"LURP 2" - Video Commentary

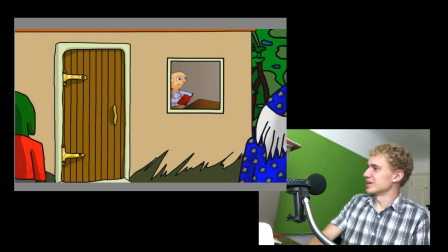8:16 But it took me so long with some bits because I was just doing it a really long-winded way around. Yes, the small man. The small man was designed by Rold. He drew this picture of the small man. I'll see if I can get it out actually.
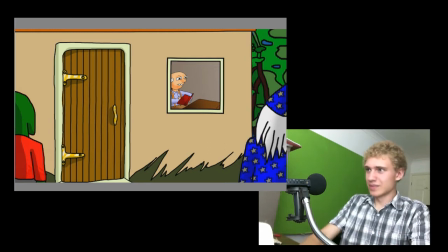8:36 I'll be amazed if I can find this. I should have actually found this out beforehand. But it is a fantastic picture. Oh, come on.
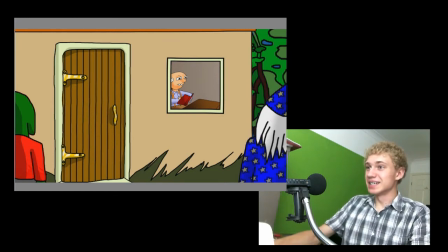8:55 Sorry about this, but you need to find it. You need to find these things. I think I know where it might be. Small man fight.
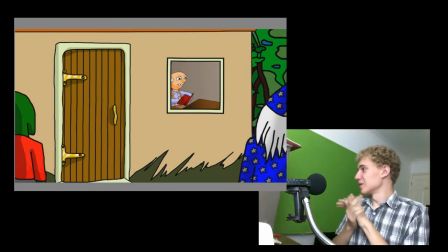9:10 No, I can't find it. I'll see if I can find it out and maybe put it over the top of this video so you can actually see it.
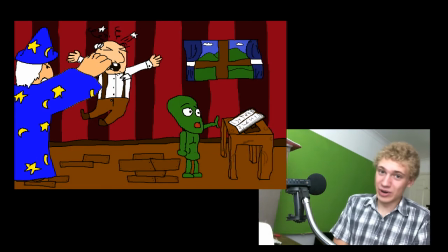9:17 But he drew this shot of the fight scene later in the video, which showed this character, the small man. I just thought that's a quite cool design, so I used his design instead of using my own.
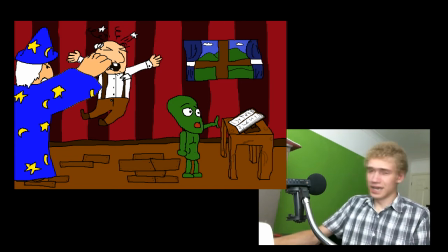9:33 Because I essentially designed the wizard and the alien, Elliot and Rold's characters.
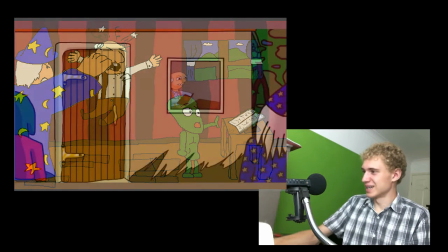9:40 Oh, well, the wizard's fairly unoriginal, and so is the alien. But it was my idea to use the red top.
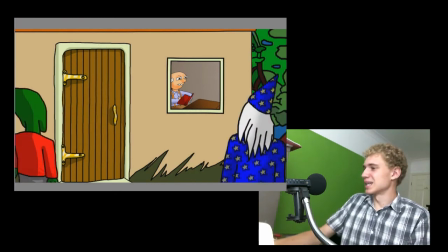9:47 But it was my ideas which went into them, slightly based off Stein's original concepts.
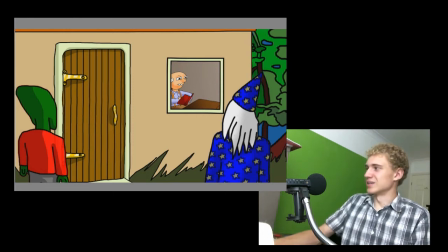9:53 but that character was pretty much completely based off Rold. So thank you very much, Rold, for your contribution rather to this episode, as well as your voice acting.
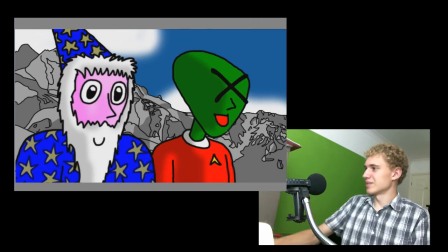10:06 Scribbling sound effect, which I put in the background while he was writing. Again, the same character pictures used again. The background, I decided to put moving clouds
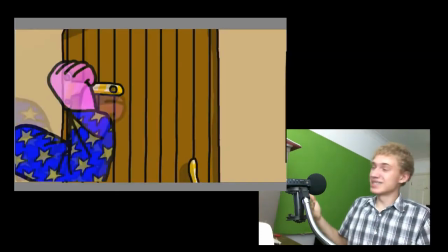10:18 because it's an animation, so you just want a little bit of movement throughout it.
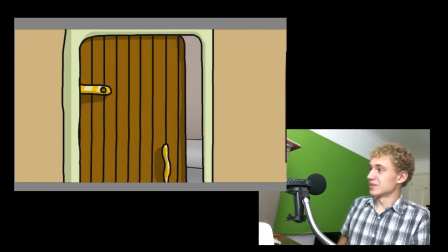10:23 And as a lot of this episode was based inside, where there wasn't going to be any movement, I just wanted to show it.
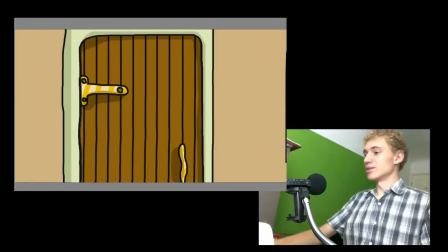10:29 I wanted to show some kind of movement, so I put the clouds moving in there.
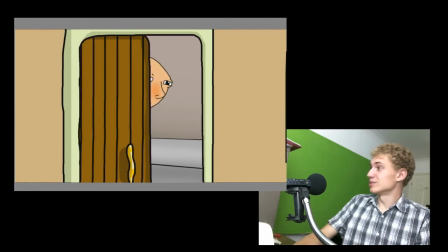10:38 I tried many different techniques to get the door to open. There is a technique where you can sort of like three-dimensional, so you can actually get something to rotate on a hinge kind of thing, so it has a 3D effect.
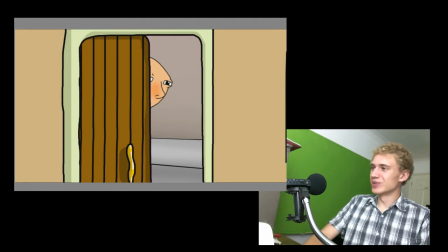10:53 But I didn't actually like the way that looks, so I just settled with just move the door to the left of the screen. And that kind of looks like it's open. I'm pretty happy with that. So that'll do. I'm pretty sure.
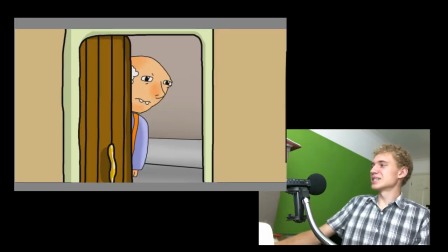11:11 Couple of moments of silence. I did consider putting a tumbleweed in this shot, but I decided against it.
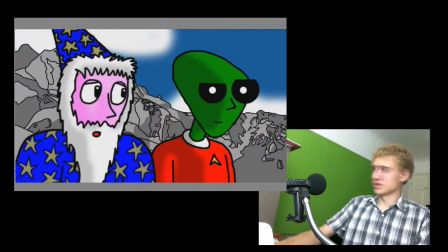11:17 Simply because having something tumble across the screen would be too much effort.
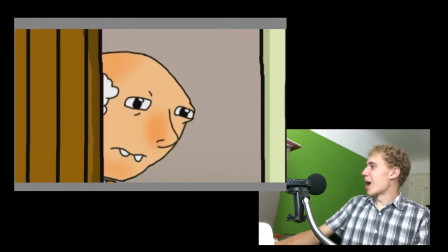11:22 It's too much work. So, but yeah, the scene does fine without it.
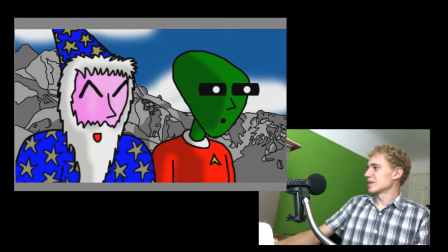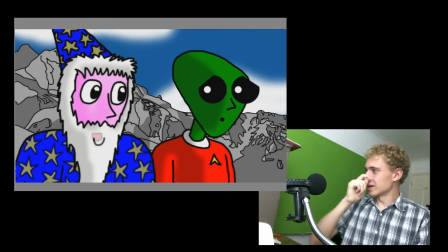11:32 Elliot using his psychic abilities for the first time here.
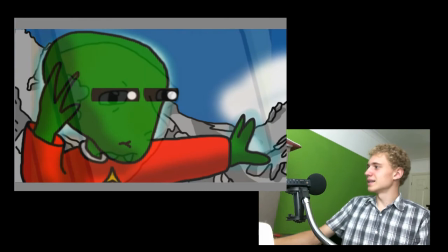11:42 So yeah, anything to report here? No, not particularly.
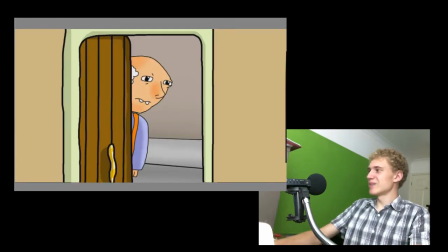11:50 Again, this is the same where was it?
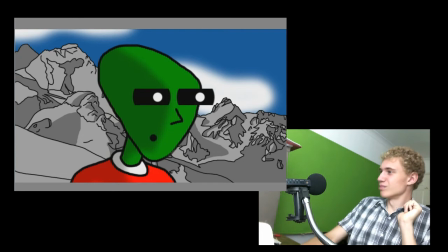11:56 This shot, same pictures as before, but the way I did it was I just moved the mountains so I got a wider view of them, and made Elliot's face bigger and changed the expression, and it kind of looks like a new picture, so I'm kind of happy with that.
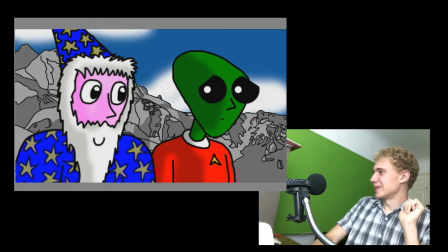12:14 Kind of. It's just making the most of what you got, but it's not noticeable, I don't think.